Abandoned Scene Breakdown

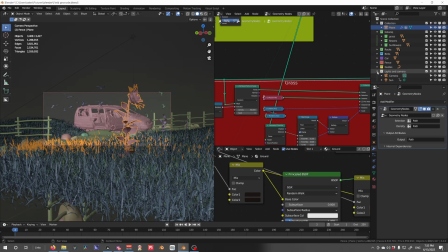Um, yeah, after that, it was just setting up the materials and the world, just messing around with the sun, the elevation, the intensity, the direction,
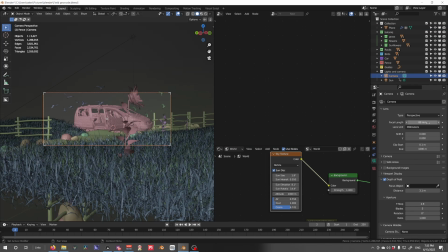messing with my camera, adding depth of fields. I picked a focal length of 80 because it just fit the scene a little bit. I didn't want to go too wide because that's now taking a picture of like a mountain or something huge, but I didn't want to go too narrow because then that's more like a close-up.
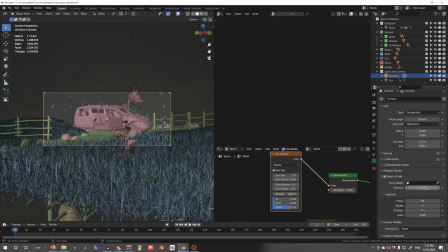And I added depth of field, based it off of a distance closer to the camera, set my blades to 5 in order to make a little bit of a bokeh effect. My f-stop to 2.8 was good enough for the blur, and I left everything else on default.
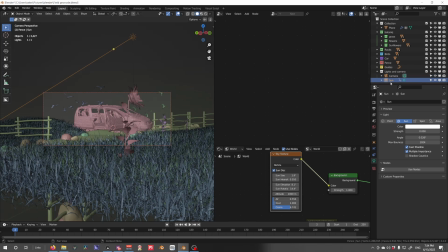Uh, Now, my sun actually doesn't have any strength because I'm using the sky texture sun. I'm only using the sun to import the rotation from the
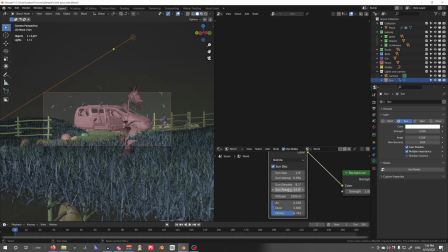sky texture into geometry nodes, since there's currently no way of me actually getting this rotation into geometry nodes without some sort of loop around that I don't know of yet. Now for materials.
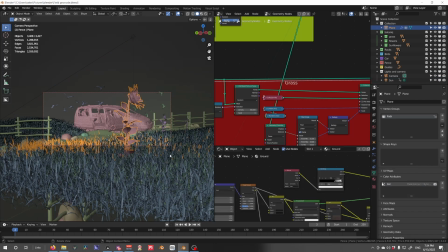Materials, I'm going to start here, select the ground, and we will talk about materials.
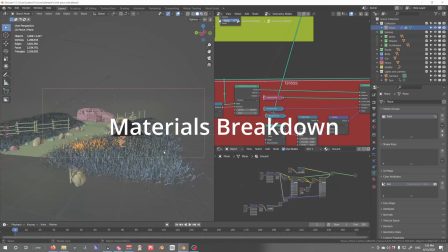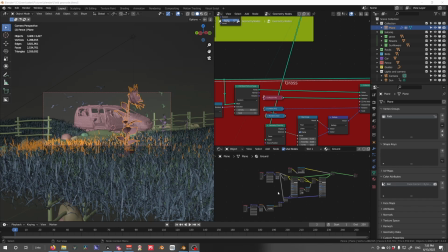Alright, so now we're going to be looking at the material of the ground.
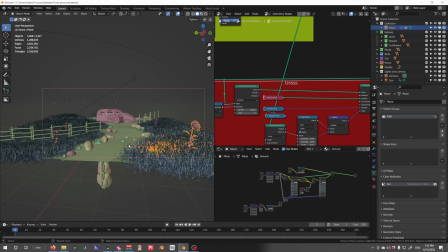I didn't really texture a lot of these things because the grass already comes textured from Botaniq.
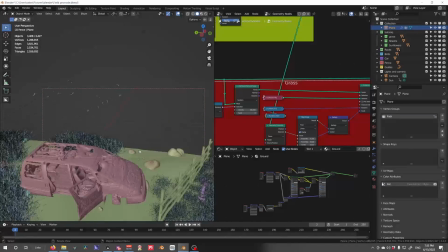The flowers too. Sketchfab, for the most part, brings in already textured materials.
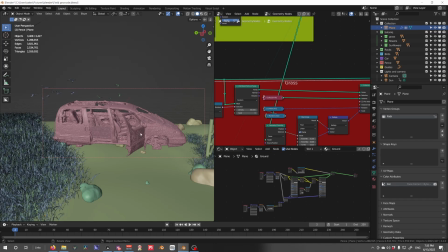You might have to adjust them slightly.
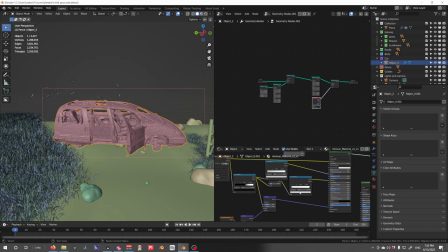Say this car, I had to adjust its materials in order to be more metallic and include the bump, and add more Musgrave and mask out a couple things. However, for the most part, it comes already textured.
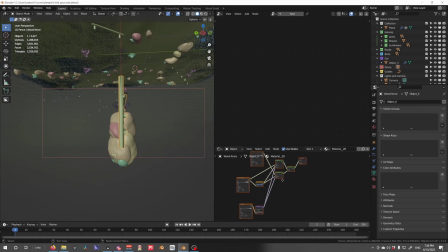The fences as well, I didn't really add much to it since it's not really that complicated, and it looked just fine.
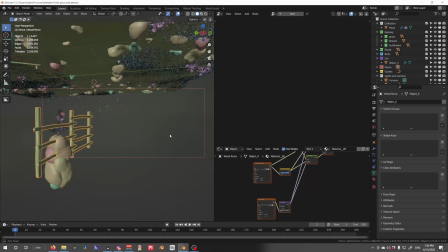I just increased the bump a little bit, the strength of the normal bump a little bit. The rocks, I used a rock texture. Um, Actually, I didn't select the rocks, so here you go. The rocks, I used the rock texture, and using Node Wrangler,
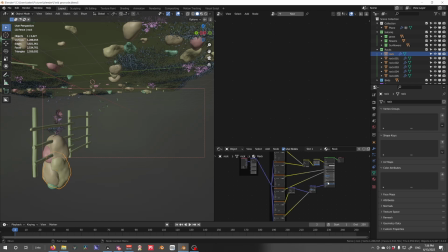I Control-Shift-T and imported all my textures in at once, connected them all to the right sockets, and yeah, it's just a simple rock texture with a hue saturation,
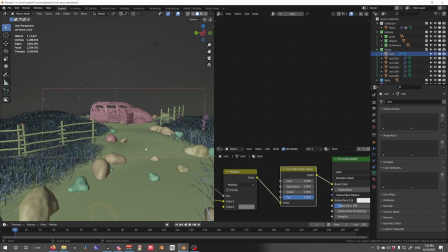just to the saturation that I feel fit the scene the most, and the value and hue. But after that comes the most complicated, which was the ground.
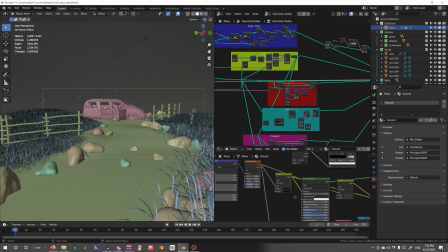The ground was a bit more complicated. I imported the attribute of path in order to serve as a mask
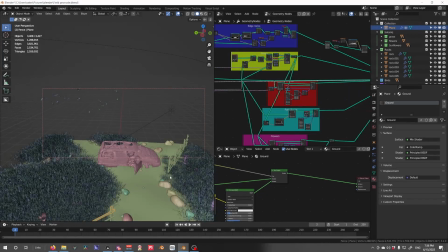to give the value of the path itself a different value than
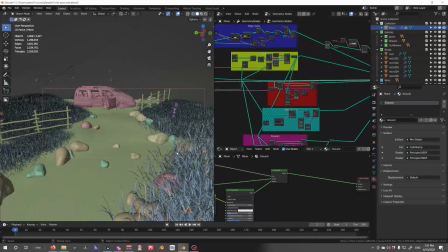the grass covered dirt, as this path has been exposed to more sunlight, it would be lighter than the ones covered in darkness. At least in my thoughts.
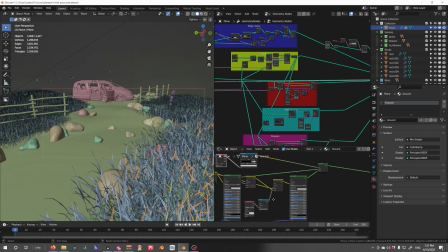I don't know if that's actually how dirt works, but I think it looks nicer that way. Since I am using geometry nodes, I am not able to use to displace this ground. I am not able to use UV textures or texture maps because at this current stage,
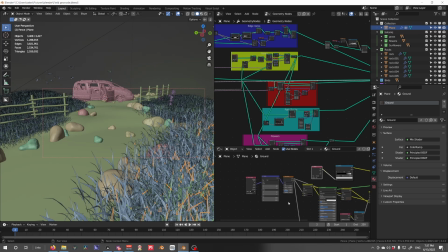geometry nodes doesn't support UV textures.